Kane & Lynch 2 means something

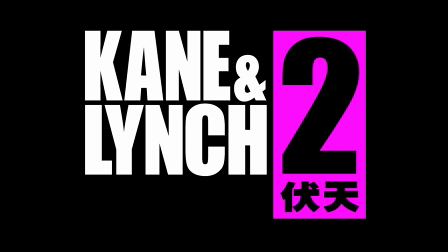[0:16]
The reveal trailer for Kane Lynch 2 Dog Days is one of the hardest fucking things you'll ever see.
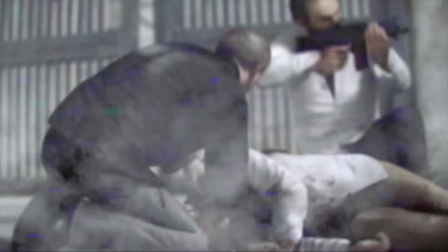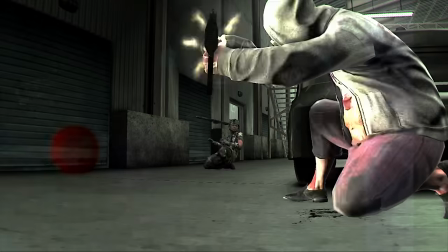[0:38]
At a glance, Kane Lynch 2 can easily come across as a straightforward action game,
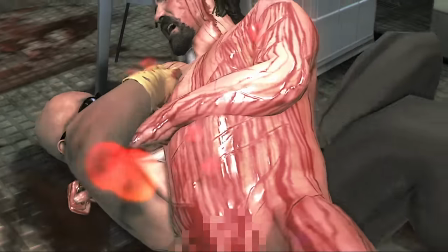[0:45]
an excessively gritty and ultra-violent one that exemplifies the worst and most base tendencies of the seventh generation of consoles.
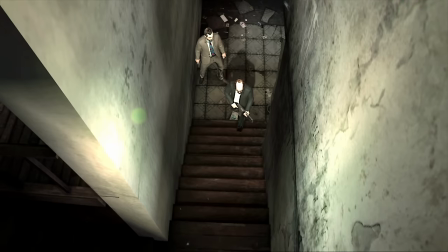[0:52]
Seemingly pointless, brutal violence, a desaturated color scheme, and inane narrative, the works.
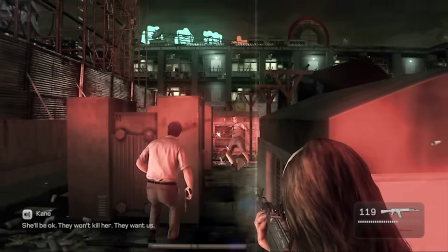[0:57]
A quintessential stupid-ass Xbox 360 shoot-em-up through and through. When Kane Lynch 2 released in 2010, it was critically panned.
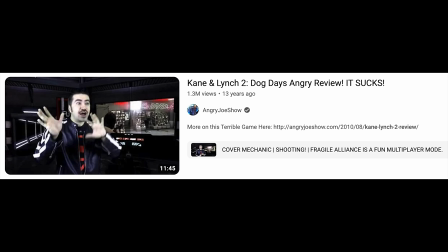[1:09]
Eviscerated. 6.5 out of 10, 6 out of 10, 5 out of 10, 1 out of 10, 8 out of 10, 8.5 out of 10, 9 out- wait, what?
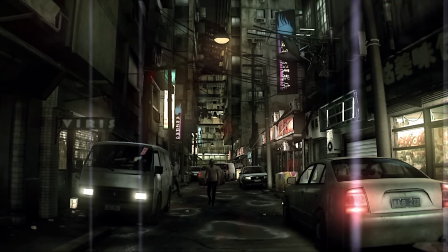[1:20]
Over the decade following its release, Dog Days kind of faded into obscurity,
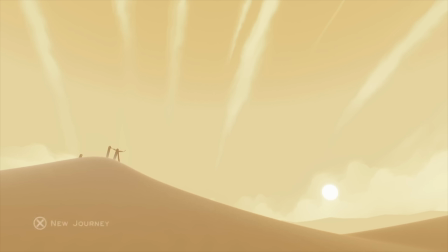[1:24]
as different titles came into the spotlight to prove to the masses that games were in fact art in a more traditionally digestible manner.
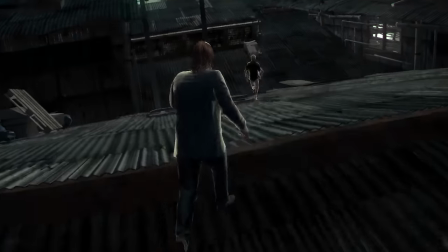[1:31]
But surely a title with as stark a style that evoked reactions as disparate as
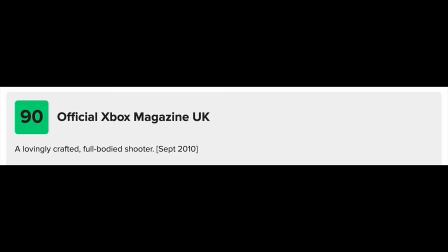[1:36]
a 1 out of 10 and 9 out of 10 must hold some artistic merit, right? Spoilers for the rest of the video. Yeah. Fucking right indeed.
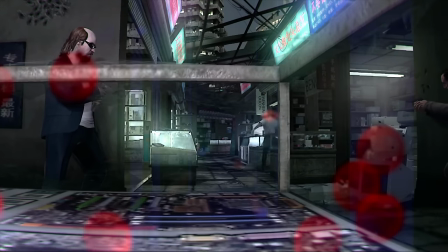[1:47]
Today I want to explore Kane Lynch 2 as genuinely as possible,
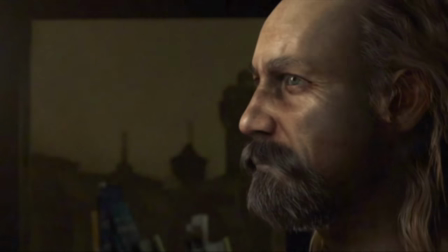[1:51]
to put it under a microscope and pick apart what makes it so uniquely effective and ahead of
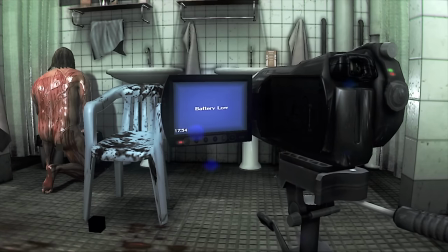[1:56]
its time as a game that communicated a litany of lasting messages through every part of itself,
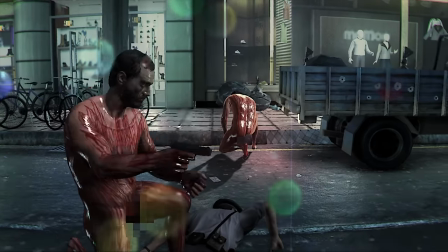[2:01]
from its grounded visual stylings to its stomach-churning cruelty to its remorseless and hollow characters and narrative.
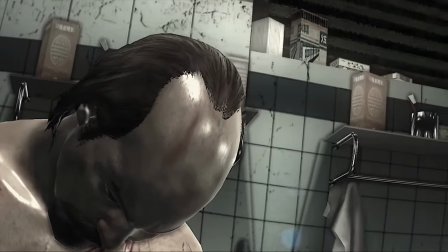[2:08]
This is a game about violence.
I'll fucking kill you!
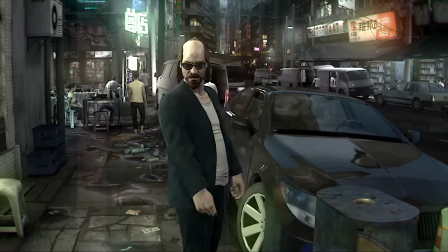[2:16]
More specifically, this is a game that critiques the voyeuristic violence of video games,
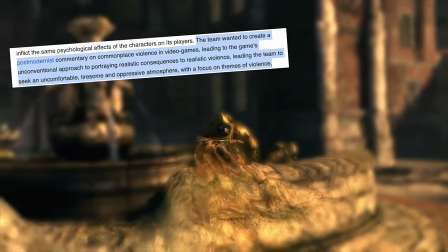[2:22]
the kind of mindless violence innate to a large chunk of Xbox 360 and PS3 era games.
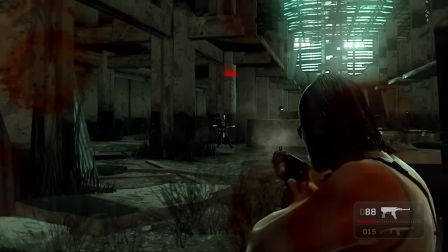[2:26]
It plays out like a pitch-black parody of linear third-person shooters of the time, with its excessively on-rails level design,
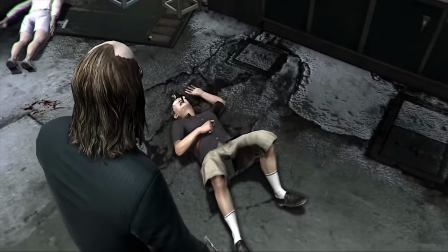[2:33]
its borderline nonsensical narrative, and of course, its senseless, endless, nauseating violence. Now, if you think I'm bullshitting or reading too deep into things, let's start by taking a look at the very first shot of Dog Days. The first thing you see when starting a new game.
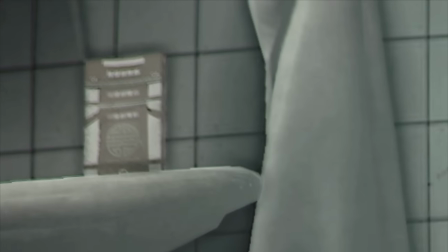[2:53]
A camera. And judging by the intentional shakiness of the frame,
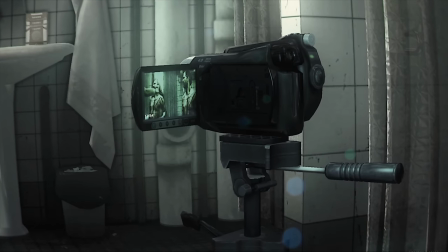[2:57]
this is a camera recording another camera, recording brutal violence for the enjoyment of others.
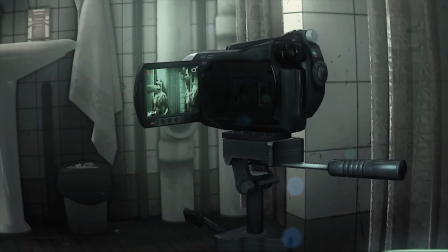[3:06]
This means something, at once establishing voyeuristic on-screen violence as the main point of commentary,
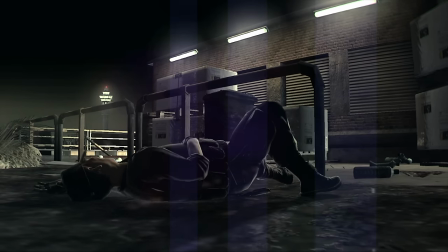[3:11]
and setting up Dog Day's show-don't-tell mentality by which this commentary will be communicated.
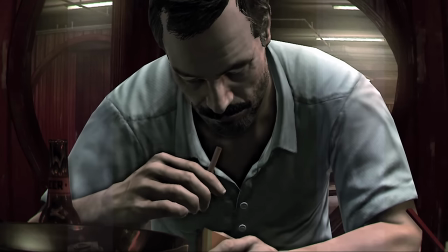[3:16]
The aesthetics of Kane Lynch 2 are a huge part of what defines it and contributes to its meaning.
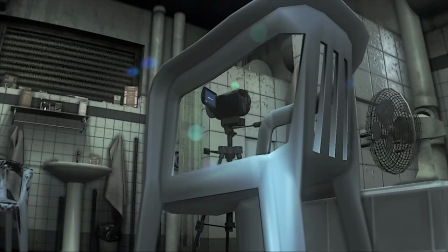[3:22]
It's shot like a snuff film, like something you'd find on the fucking dark web, something you should not be seeing.
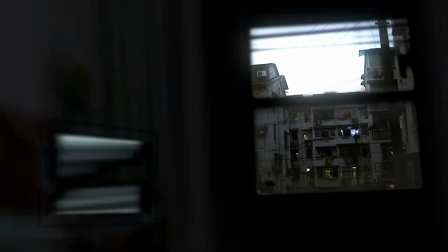[3:29]
The game is drenched in digital noise. Screens flicker, lights carry out from their source, explosions tear the image apart.
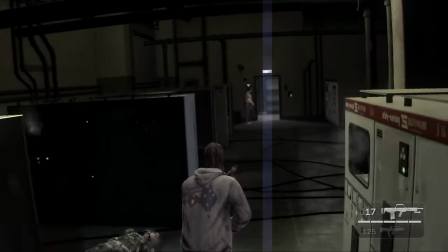[3:38]
There's even a feature where headshots are blurred, which is somehow worse than actually seeing brutal head trauma.
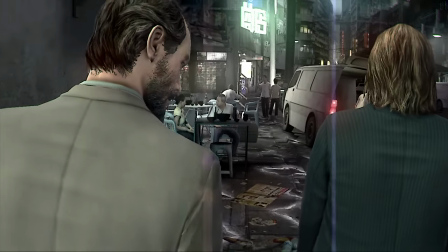[3:43]
Because of the implication. The whole game is made to look like it's being filmed through a dirty handheld camera by some unknown third participant.
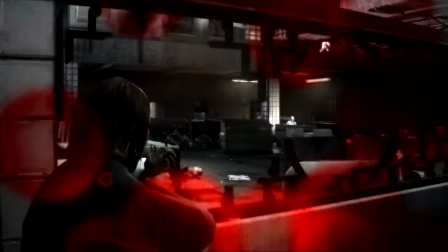[3:52]
This grounded texture brings the player into the violence as that unknown third participant.
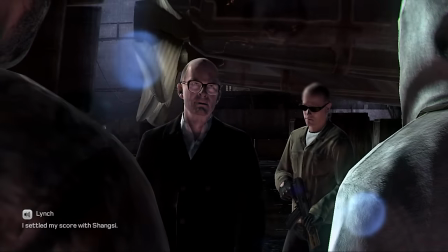[3:58]
For all intents and purposes, you are the person behind the camera. You are the third person shooting the third person shooter.
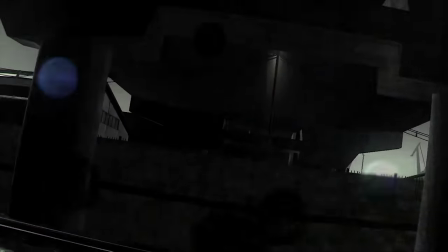[4:05]
The game goes as far as to acknowledge the player as a physical presence in the final hour.
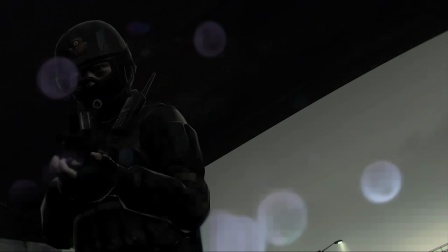[4:11]
That's some bold shit right there.